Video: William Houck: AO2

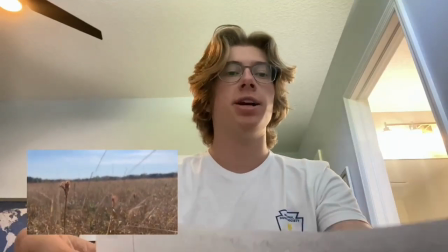Hey, I'm Drake Houck, and this is my creative critical reflection on my movie, The Showman.
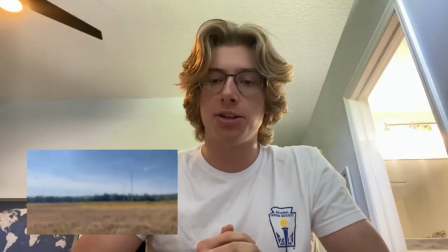First, I'll address the first question. How does a project user challenge conventions, and how does it represent social groups or issues?
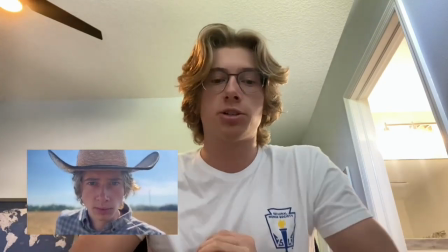So for the convention and social issues addressed,
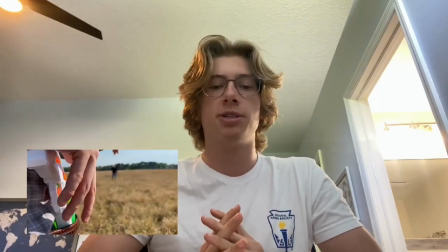as our film talks about loneliness and the contrasting outward appearance or hidden emotions of anyone, actually.
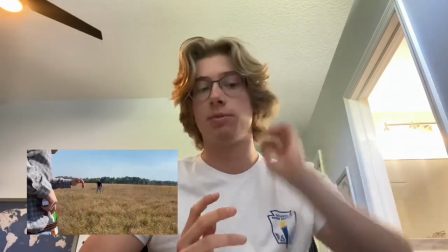It addresses a actor's social group or anyone with a depression that tries to hide it by any means.
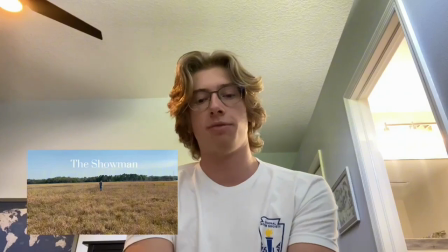For our costuming, we use cowboy outfits that match the scene the main character is working on.
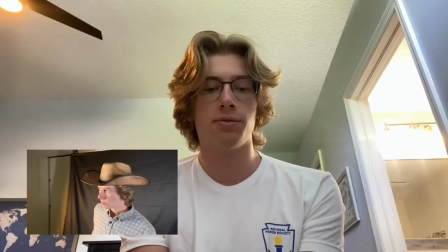He's an actor and he's working on a Western. We also use sort of usual set outfits worn by assistants like my friend Aiden Dandino.
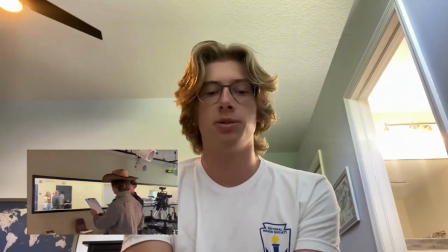He wore a casual or business casual kind of thing that you would wear on a set.
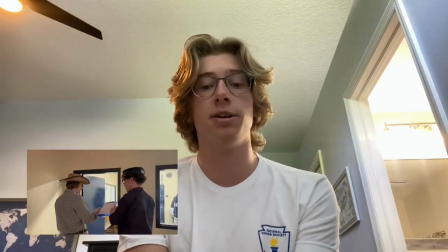We also use rich people bathrobes to give the impression of a low effort but comfortable, and like he says, no one to impress, he's lonely.
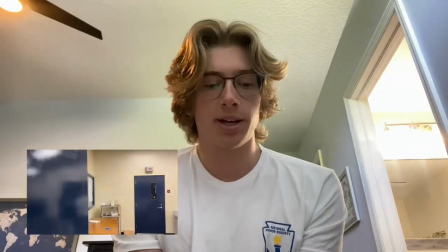For the mise-en-scene, and lighting and set,
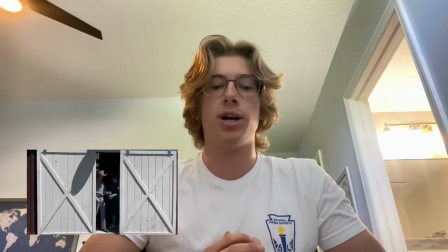we used a field for a bright old and Western feel like a professional set would use.
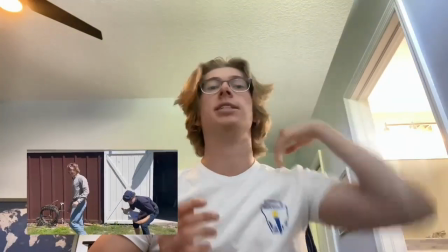And we also used a bright set once it cuts to the actual set,
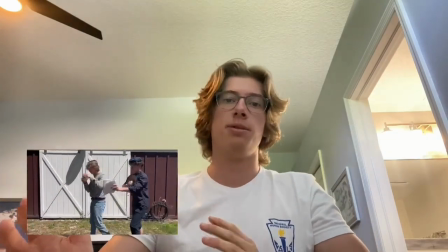like a bright set that's meant to feel crowded with a bunch of camera equipment and other people of that nature that work in the camera equipment.
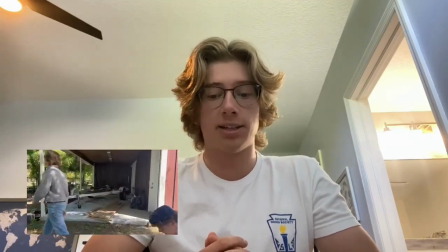It also uses a bright outside of the set that gives the the main character freedom to get away,
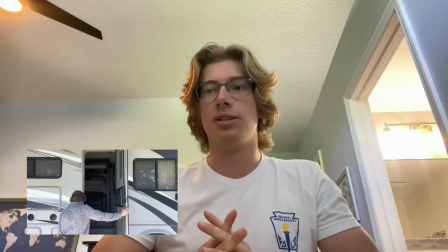such as like in the down below as you're saying it.
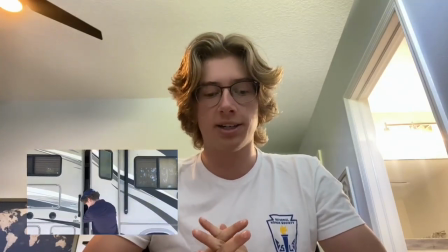It also uses a dark home with nothing going on, with firelight reflecting a darker, sadder moment, right?
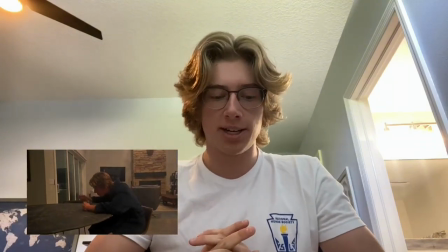In my movie. For the characters, the lead actor that hides the loneliness with hostility,
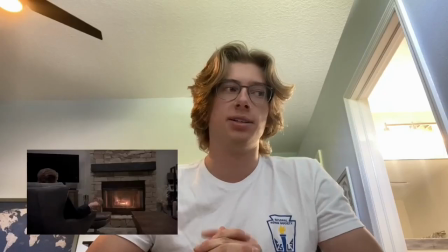such as him shooing away the assistant, but then once he gets home, he's his true self, which is nobody.
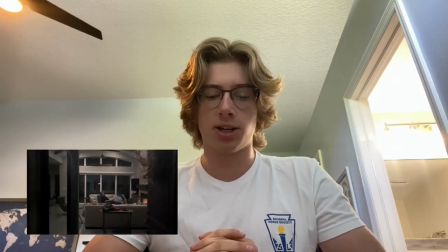He's lonely. He doesn't have anyone. And there's also an assistant that used as a punching bag for MC.
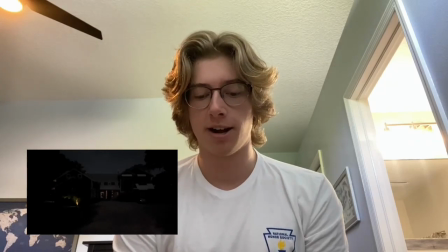He's not necessarily a foil, but he is just there to show what the MC is actually like. And so to answer question one, we incorporated all these choices to show a contrast between a character's outward appearance and their true feelings inside themselves. As for question two, how does your product engage with audiences and how would it be distributed as real media text? I would say the content would possibly emotionally connect with some viewers who see it. If we continued with the intro and created a real movie, we could use trailer advertisements and other media to get people to know about the movie, or collaborate with businesses to create merchandise or advertisements inside or outside stores, just to get people to know about the movie and come see it. From my production skills developed along this project, I would say that I learned a great deal. My media studies teacher taught me all the techniques and micro elements I needed to start it, but I had very little hands-on learning. Not to say that I didn't do any projects, but we did not have a whole lot of specific learning on it. I particularly developed set creation and costume design, where we were meticulous in creating the best of each that fit the theme and reflected the feelings needed, such as the lonely outfit the actor wore at his house and the house in general. That was the set design. I learned how to do longer moving shots that track the character, such as the one outside of the set, or the barn. That was the set. And I also improved my acting skills because as the main character, I had to show the audience exactly who I was, which was an actor. Finally, for question three, we incorporated technology such as scene lights and cameras to help set the scene and mood. We also use editing software such as LumaFusion to put each of our scenes into a coherent story in the final product. Thank you for watching and enjoying my film, The Showman, and this has been my creative critical reflection of the movie.